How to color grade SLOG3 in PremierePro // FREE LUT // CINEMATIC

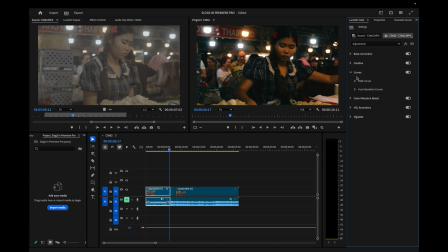You can go in here and adjust the HSL, the curves. You can go and do a lot of different things here to make this image look better. But my whole point with this video is to make it as easy as possible.
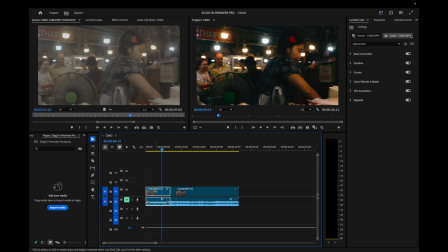So the next thing I do here is to make sure that I copy all the effects from this clip.
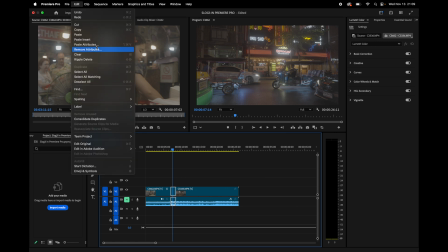And then I added to this clip. So I paste the attributes and boom.
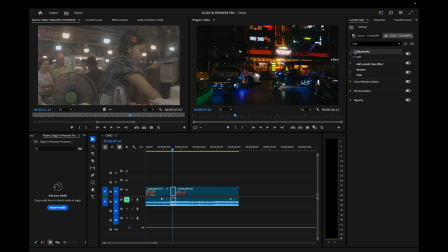As you can see, this is way, way too contrasty, but there's not a problem there because I can fix it. So that's the first thing I'm gonna address. So I go back here and drag this quite a bit down to, let's say, not so much.
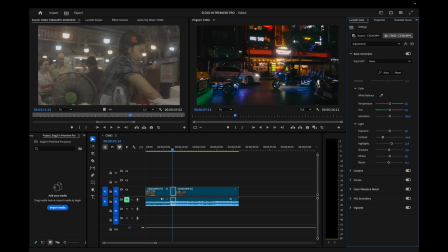Yeah, like 46 is a good number. And now I see that this clip is a little bit too saturated for my taste. So I can drag back some saturation here. Let's say, yeah, 85 is good. And now I can just leave this image as is, because for me, to me, it's looking really, really good.
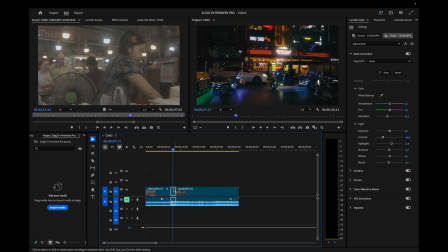So yeah, of course, like I said, there's many things you could do here. You could go into the vignette, for example, drag this down to create a little bit more darkness around the image. So you emphasize the middle, for example, and leave it there. And you can use masks to create the same effect. But like I said, I just want to keep this as simple as possible.
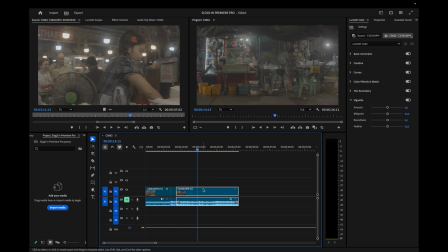And you go in here to this next clip and you add the same attributes as the first clip.
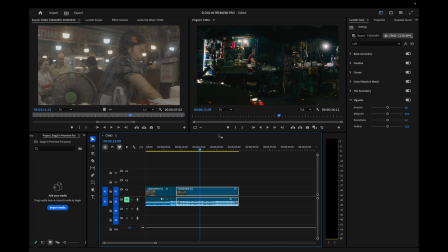Boom, look at that. That's looking amazing. It's looking really good, if I could say it myself. Okay, so go back to the first adjustments. Also, like I said, make sure to always adjust the adjustments, not the LUT.
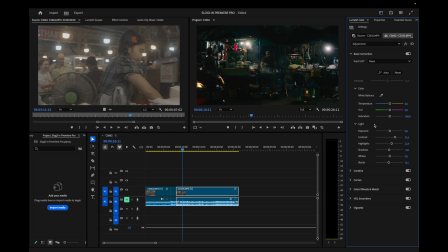See, we're not touching anything here. We're only adjusting this tab right here. So yeah, in this case, you see that this image is a little bit too dark.
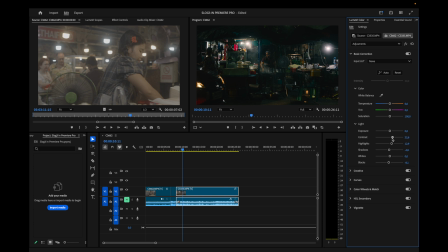So let's do something with the contrast here as well. We can drag this a little bit down, not so much as the second clip, but let's say to 21.
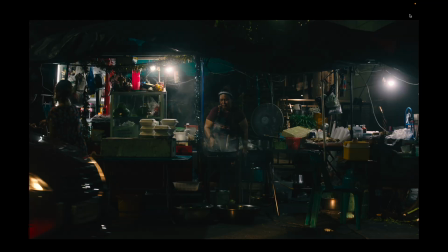And also you can see that this clip is very dark. So to do something with that, we can drag up the whites a little bit.
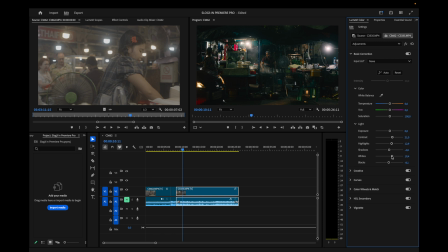Not so much, but let's say, yeah, 19. 19 is good. Now this image is looking way, way, way better.
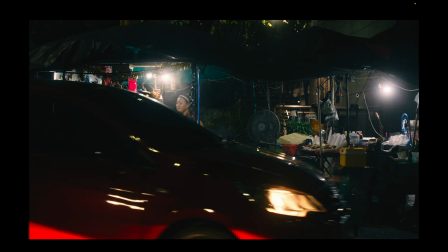Look at this. Looking really good. I love this. But we can do some more to this.
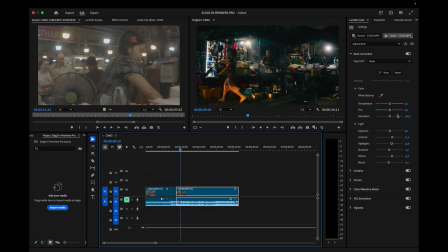And what I want to do next is drag a little bit of greens in this image. Not so much, just a little bit, like so. And maybe even a little bit of warmth in here as well.
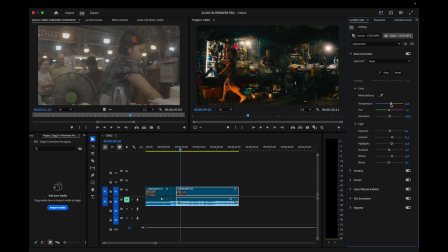Not so much. Small tweaks makes the difference in the end. I think this is a little bit too much as well. Let's say, yeah, 8.1, I think, is a good number.
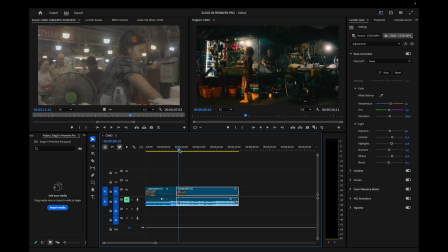Yeah, there you go. Really, really nice. What we could do also is to create a little bit more contrast by dragging this up, let's say, to 22, okay? There you go. And like we did in the second clip, we can drag a vignette in here just to, you know,
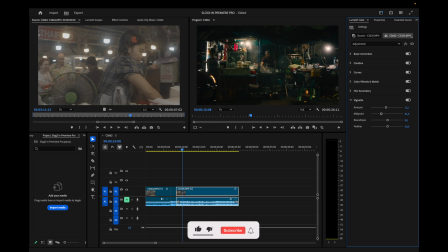make it a little bit darker around the corners. So you draw the attention to the middle here, which is the subject, which is the lady that is cooking.
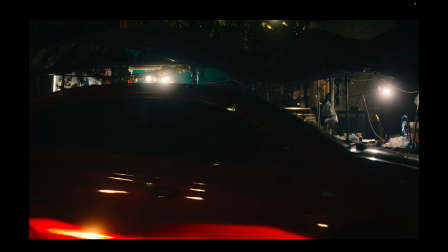So yeah, I think this is looking pretty, pretty good.
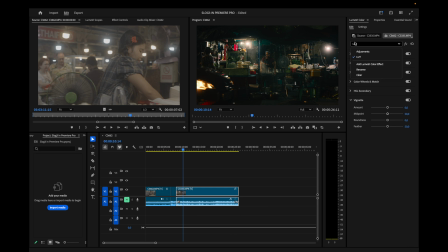Now that I see that it's a little bit too cold, so I can go back into here and add a little bit more warmth. Let's put it at
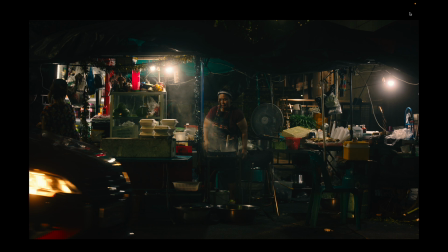11.3. Yeah, I think this is perfect. So this is the end results for this clip.
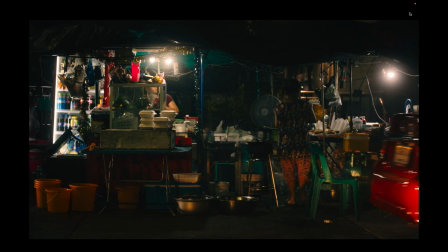And that is basically how I graded all the clips you saw in the intro.
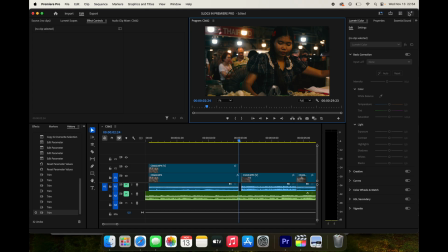Of course, like I said, there's many other things you could do to make this image look better. For example, using masks, especially in the first clip here,
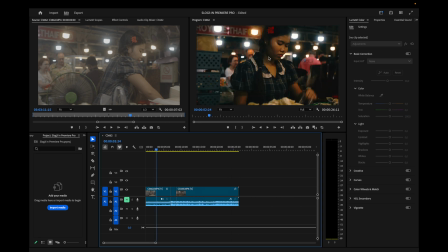using masks here to isolate the subject a little bit more, and you know, adding maybe a little bit of coolness in the shadows using the color wheels.